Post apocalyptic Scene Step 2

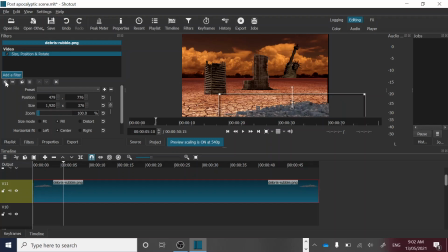8:19 Okay, it doesn't look like it matches the color, so we need to apply the color grading filter.
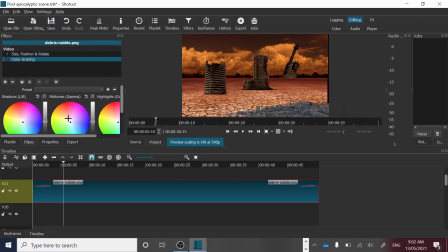That's fine. We could also, because it's a little bit blurry there, I thought instead of changing the brightness of it,
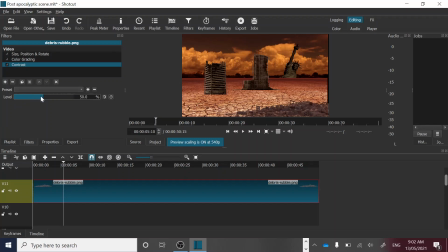8:42 we could try to adjust the contrast of it to make it pop a little bit more. So if we just increase the contrast, it might help it to stand out a little bit more as an interesting foreground element. Okay, so just checking our guidelines for that.
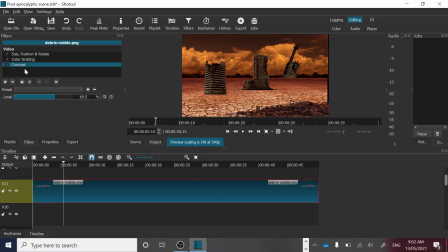8:59 We've got the size, position, rotate, color grading, and contrast filters. And the other thing we had over here in the corner was those damaged cars. So damaged cars, and that can go onto video track 10.
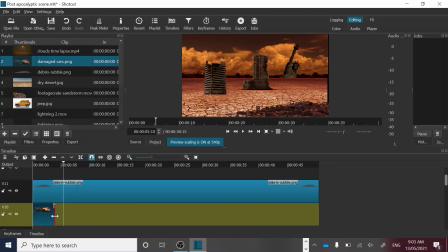9:19 Extend it. So this image already has a transparent background, so did the debris one. So all we need to do is just move it.
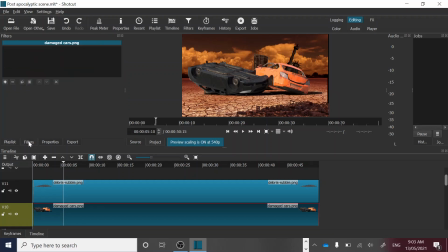Shrink it down a little bit.
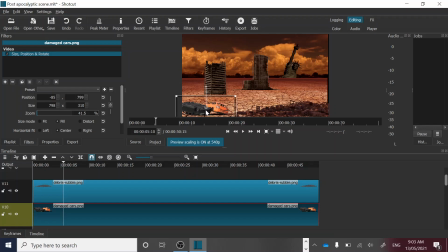9:50 Down here, just to add to that sense that this is a post-apocalyptic scene. We can just adjust the brightness as well, just to help it blend in a little bit.
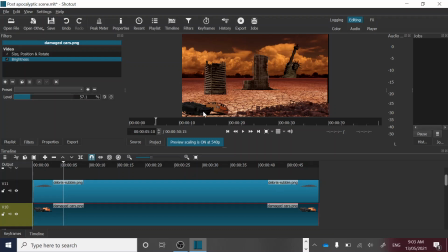10:10 Okay, that's fine. So that's most of the foreground elements that we've got in. We will also have a car that will go across the landscape here, but we'll do that in another step. So save your work,